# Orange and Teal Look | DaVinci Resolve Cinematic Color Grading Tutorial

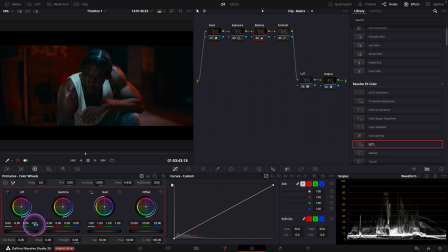[4:02]
Let's push the shadows further toward somewhere in that cyan green range to bring out more contrast and mood. And I'll warm up the highlights a little more to enhance that golden glow.
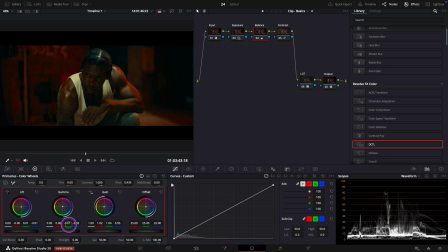[4:17]
And maybe a slight gamma adjustment. Awesome. Okay, let's check it.
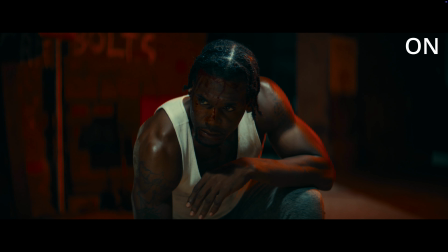[4:24]
Look at that. The foundation the Halo LUT gave us is really starting to come alive now.
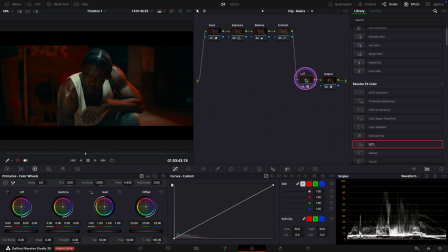[4:30]
If you find the LUT a bit too strong and want to soften its effect,
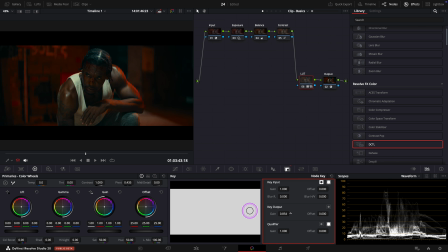[4:35]
you can go to the key panel and dial back the key output slightly.
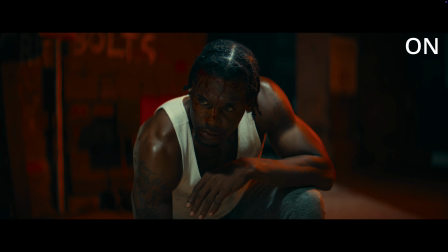[4:41]
Just like this. Let's check again how far we've come. Beautiful.
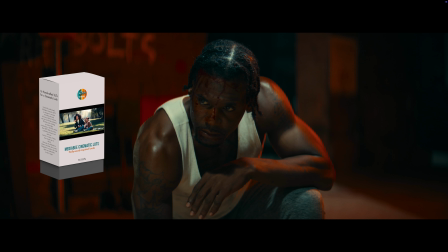[4:47]
By the way, if you are interested in trying the Mediabee Cinematic LUT pack, you can now use the discount code Mediabee25 to get 25% off your purchase.
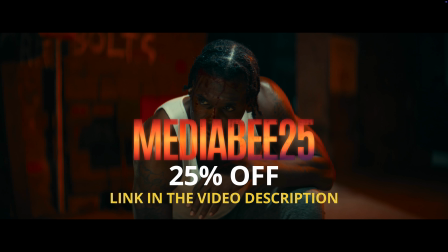[4:58]
Don't miss out on this chance to add some beautiful film-inspired looks to your workflow.
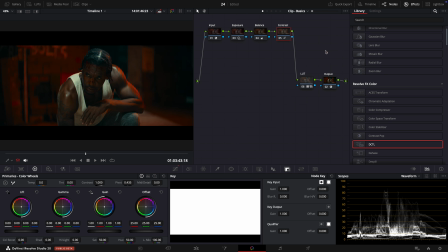[5:03]
Let's get back to grading. Before we move on to the secondary grading, I want to add a bit more cyan saturation to the image.
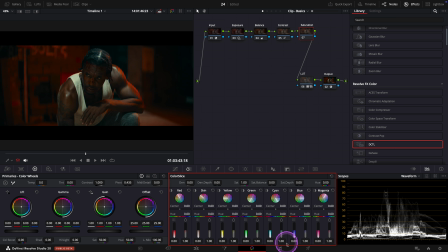[5:11]
I'll do this in a separate note using color slice, just to make a subtle but targeted adjustment. Good. Okay, now let's focus on secondary grading. First, I'll create an extra note, just in case we want to fine-tune anything right after our primary adjustments.
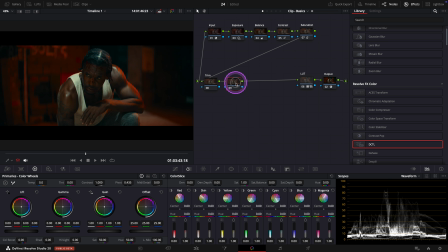[5:30]
Next, I'm going to add a depth map, since there is a lot happening in the background. And I would like to dial it down a bit so our talent stands out more clearly.
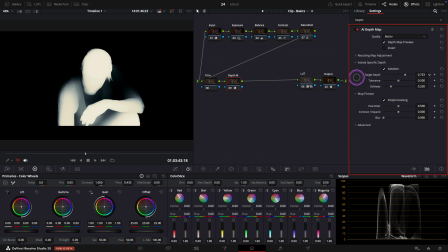[5:41]
Let's finesse the depth mask using the sliders. Looking good.
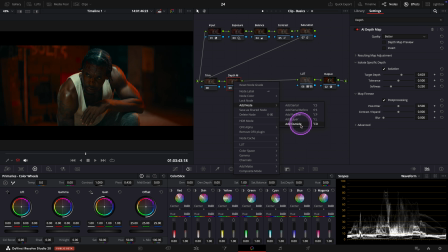[5:46]
Now, I'll add an outside note, which allows us to adjust everything outside the mask. In other words, the background. I'll start by pulling back some of the red saturation, since it feels a little distracting to me.
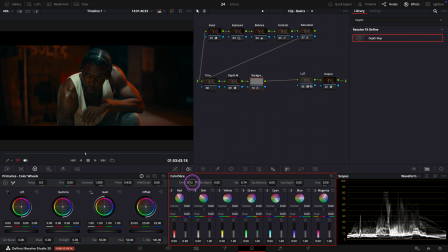[6:01]
I think we can also gently lower the overall saturation and density of the background to reduce visual noise. Here you can decide how far you want to push this based on the look you are going for, but I think I'll park it here.
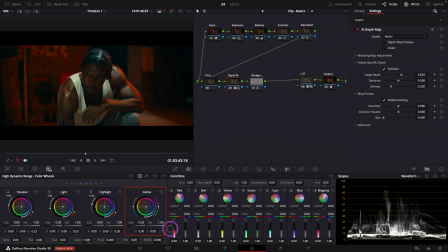[6:17]
Now, for the foreground, let's increase the exposure a touch, just to lift the subject. We can also use our trim node here to raise the midtones slightly using custom curves.
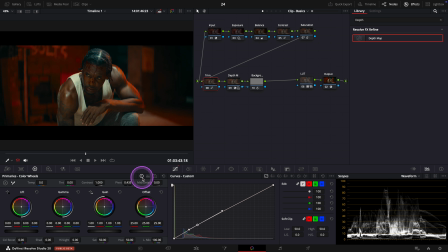[6:30]
Okay, now he's standing out more. To keep a sense of depth, though, I'll bring down the shadows just a bit using the log wheels. Perfect. Now, to further enhance the depth and contrast, let's add a soft mask on the subject's face,
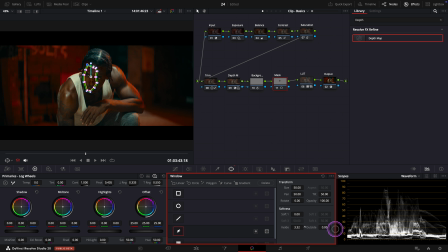[6:49]
just to lift it a little more and draw the viewer's attention. Again, I'll lower the log shadows slightly to maintain that contrast and keep the overall balance.
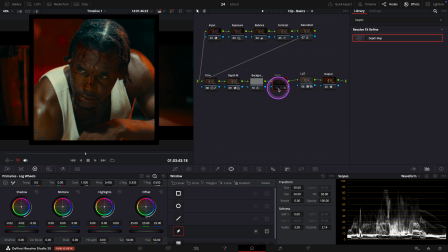[7:07]
Beautiful. It is subtle, but it really helps the subject pop.
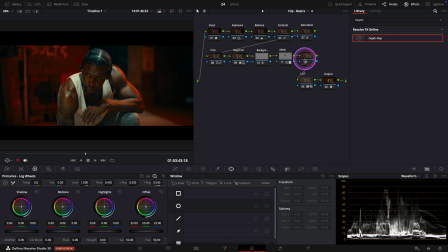[7:11]
Lastly, we can add some halation, bloom and vignette for a more cinematic feel. I'll use the film look creator for that. Let's start with a clean slate and add our effects. Perfect. Now, for a punchier look, we can also add a slight contrast pop,
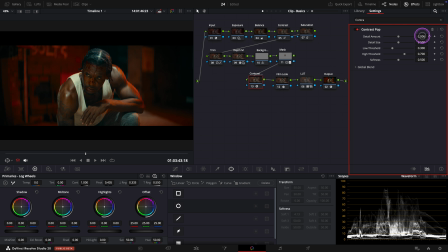[7:31]
just enough to give the image a bit more clarity and depth without overdoing it. Now, let's toggle on and off to see how far we've come. Beautiful. The LUT is definitely helping with that bold cinematic mood. Let's check all of them.
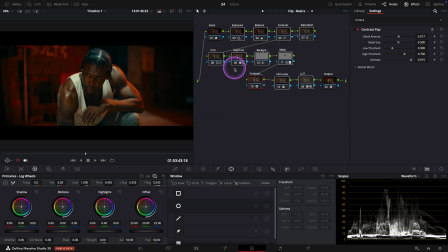[7:48]
What an improvement. Now, if you like the look as is, you can stop here. Or if you want a more pronounced, strong orange and teal look, you can go back to the balance node and further push the tones. Let me give you an example. I'm using my mini panel to tweak the lift and gain color wheels here.
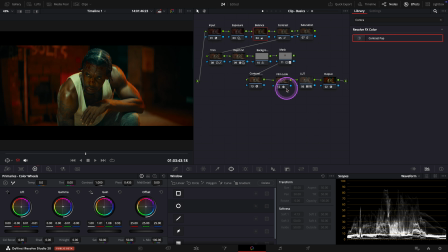[8:08]
Nice, it's looking even more orange and teal now.